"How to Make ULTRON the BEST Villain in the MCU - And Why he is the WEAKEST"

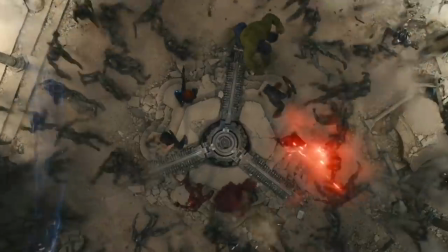One copy can be working on building Vision while others are keeping the Avengers busy by attacking them around the world.
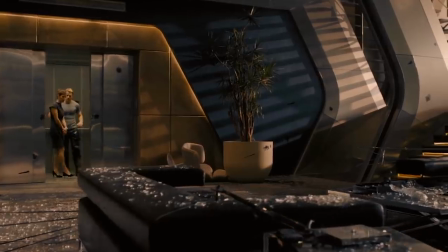We even hear about attacks like this off screen.
He's all over the globe. Robotics labs, weapons facilities, jet propulsion labs.
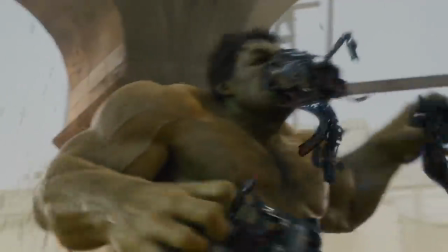Ultron failing to be an intimidating villain also ruins the movie's climax. Now admittedly, there are more problems with the final battle besides Ultron.
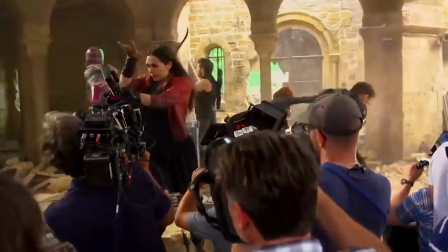Many of them stem from behind the scenes conflicts. And there was also the impossible pressure of Age of Ultron, not only living up to the first movie, but surpassing it.
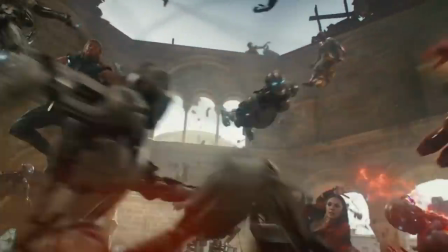So I guess it explains why the climax of both movies feels so similar,
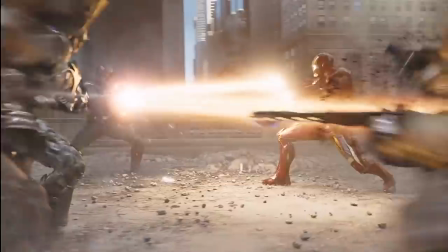as the studio probably wanted to rely on the things that worked in 2012's Avengers, which ultimately created a very familiar and rehashed final battle.
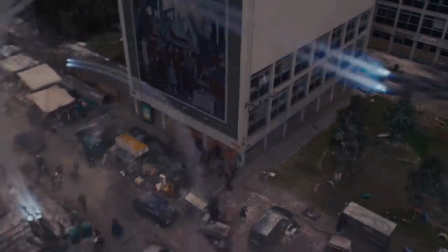But regardless of the behind-the-scenes problems, by the time we arrive at the climax, the stakes don't feel as high as they should be.
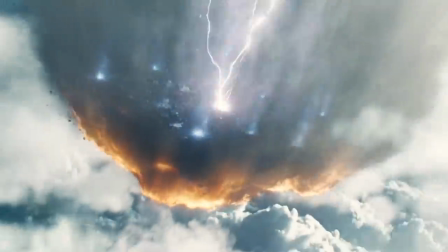The whole city-turned-meteor feels empty because at that point, Ultron doesn't even feel like a real threat.
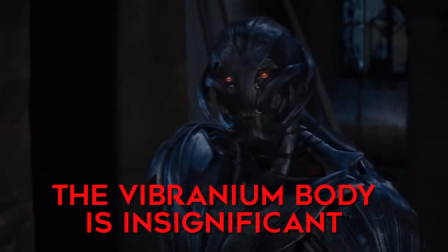Have you been juicing? A little vibranium cocktail?
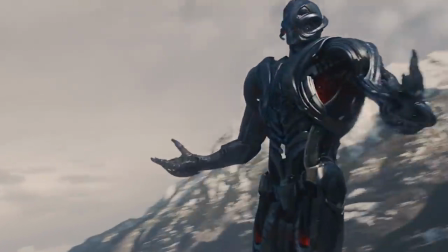Ultron spends most of the battle doing absolutely nothing as he keeps being punched and thrown around like some cartoon villain.
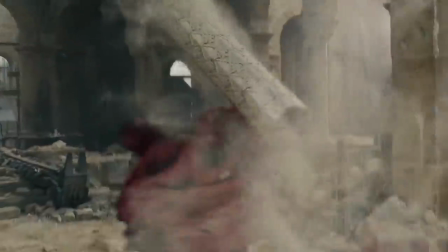There is one point where Ultron beats up Thor, so there's that. But the way the scene is constructed makes it all feel unsatisfying.
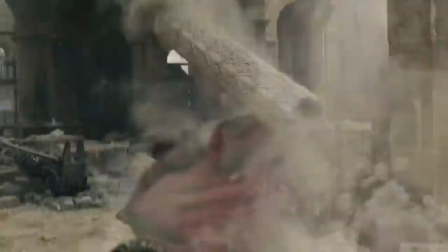The editing's very choppy and unfocused. The movie doesn't stay in the fight, it cuts multiple times to other things.
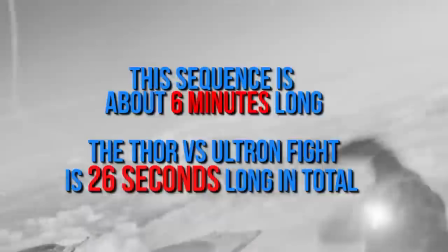And so much stuff happens in those other scenes that the Thor-Ultron fight loses any meaning and importance.
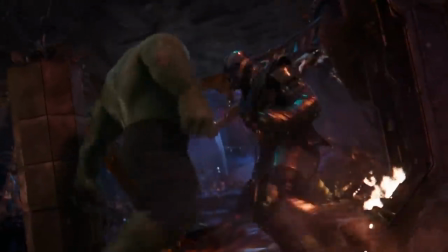That's why the Thanos vs. Hulk fight works so well. The movie stayed on it for the whole thing.
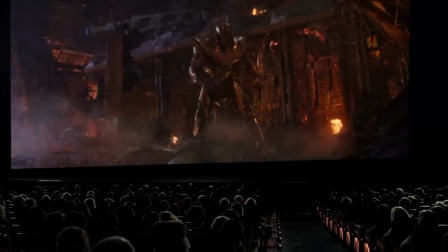It was the most important thing on the screen. Here it's just Ultron punching Thor for a bit, nothing else.
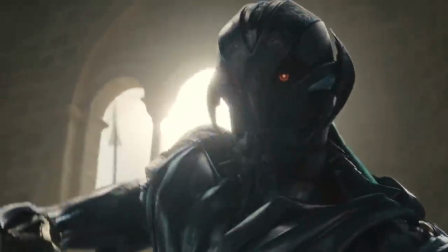And it's all there just to lead to the punchline with Vision and the hammer.
It's terribly well balanced.
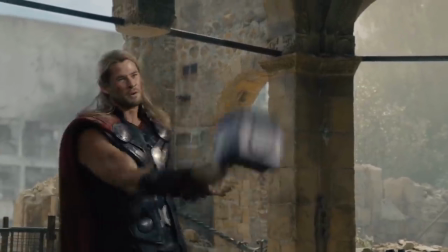Well, if there's too much weight, you lose power on the swings.
It's all played for laughs.
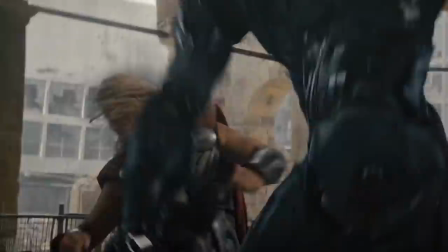There's no nuance here, no real consequences, and this fight is one of the only offensive attacks from Ultron during the whole battle.
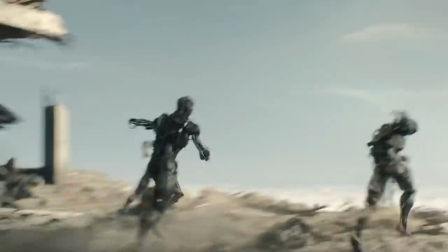So you can see why it's so disappointing. And Ultron's army of sentries feels unimpressive as well, serving as the usual cannon fodder for the heroes.
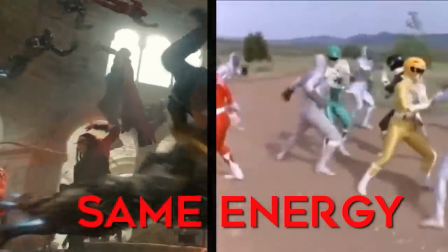The robots are just there for the heroes to punch something.
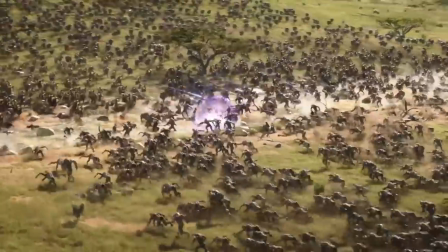Now to be fair, this is something we see in all the Avengers movies, the Chitauri, the Outriders, Thanos' army in Endgame, so this issue isn't exclusive to Age of Ultron.
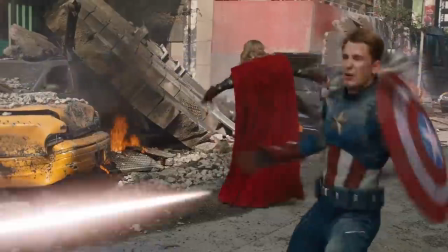But I guess in other battles, the minions at least feel a bit more threatening.
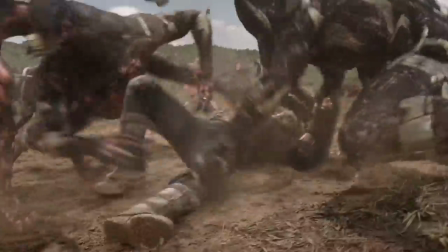For example, during the battle in Wakanda, there's a point where the Outriders actually overwhelm the heroes.
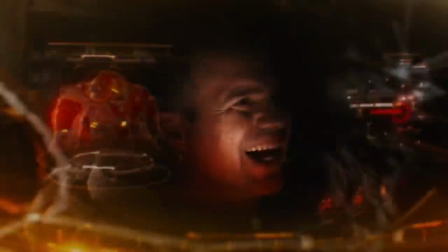They feel like a legitimate threat.
There's too many of them!
Get on! But this particular battle felt tiresome to me.
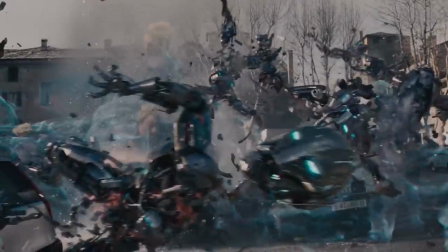just the heroes breaking CGI robots for 20 minutes. I mean, just look at the concept art for the movie.
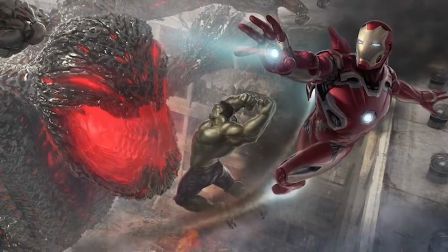This one looks so intense. If something even close to this happened in the movie, that would completely change the tone of the battle.
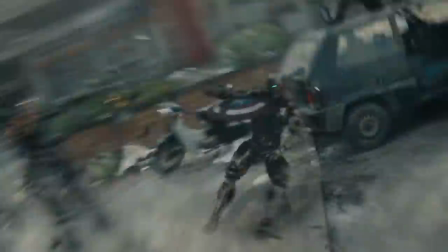Suddenly, this isn't just a fun battle where the Avengers fight oversized toys, but an actual war, a battle for survival.
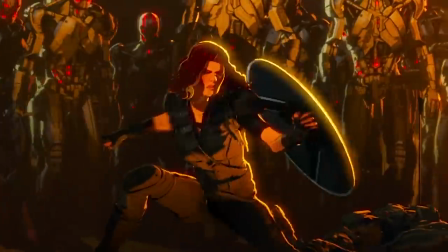The thing is, you don't need a gazillion of Ultron's bots to raise the stakes.
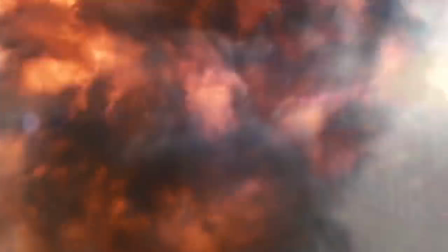What if, instead of having a bunch of worthless lookalike robots, maybe Ultron creates about 6 or 7 unique sentries,
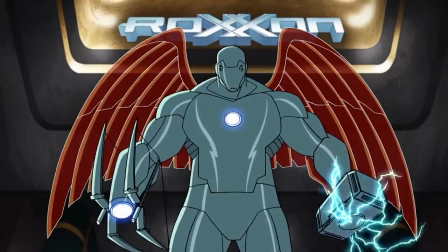each one specifically tailored to defeat each member of the Avengers?
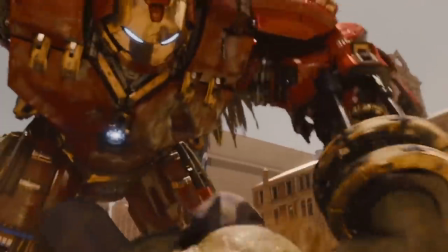This way you can do less than 10 bots and still have a great battle that also feels different from the New York battle.
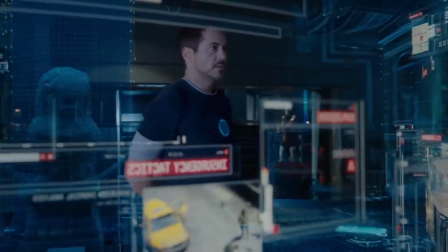Maybe Tony Stark created all kinds of contingency plans to defeat his friends, and now Ultron is using that information against the heroes.
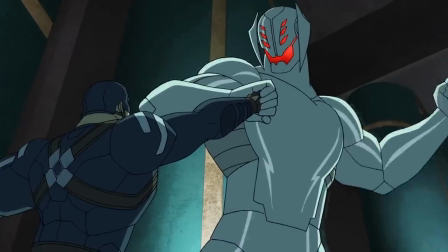Like having a more powerful Hulkbuster to stop the Hulk, or a sentry that engulfs Thor's hammer with vibranium liquid, limiting Thor's power for the majority of the battle.
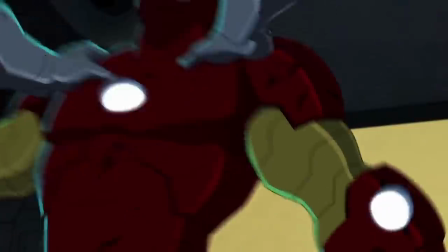You know, like creative ways to make the battle more interesting and intense.
You mustn't be afraid to dream a little bigger, darling.
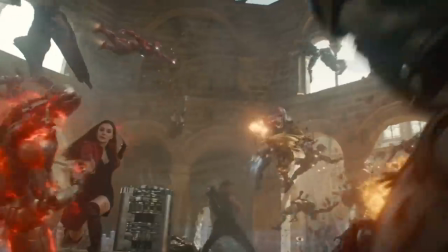We do get a pretty epic moment in the battle where all the Avengers team up in the 360 shot against the Ultron bots.
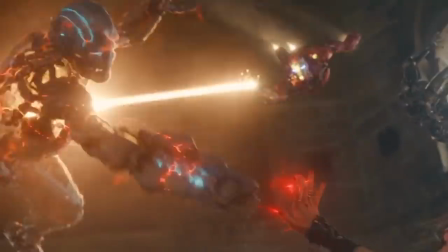Once again, Ultron does very little here. This moment is there to showcase how awesome the Avengers are, and this moment does exactly that.
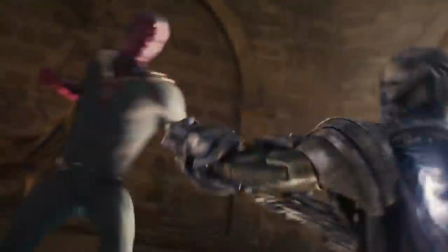It's a great shot. Ultron has a very quick scuffle with Vision, which basically amounts to nothing, and then he gets his ass kicked by Iron Man,
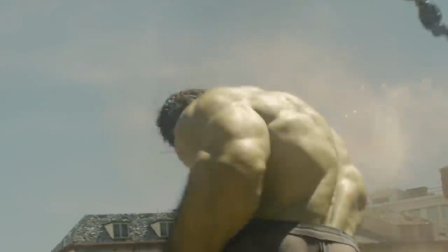Thor, and Vision, followed by a punch from Hulk that sends him flying again like some silly cartoon villain.
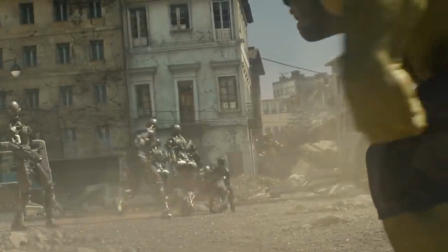And once again, it ends on a punchline, as Ultron's sentries just run away.
They'll try to leave the city.
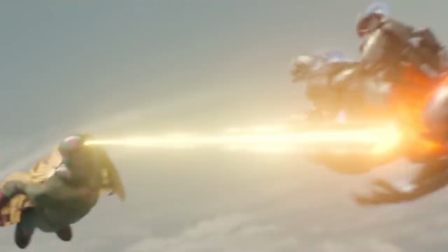We can't let them, not even one.
But it completely undermines the threat that the Avengers are facing.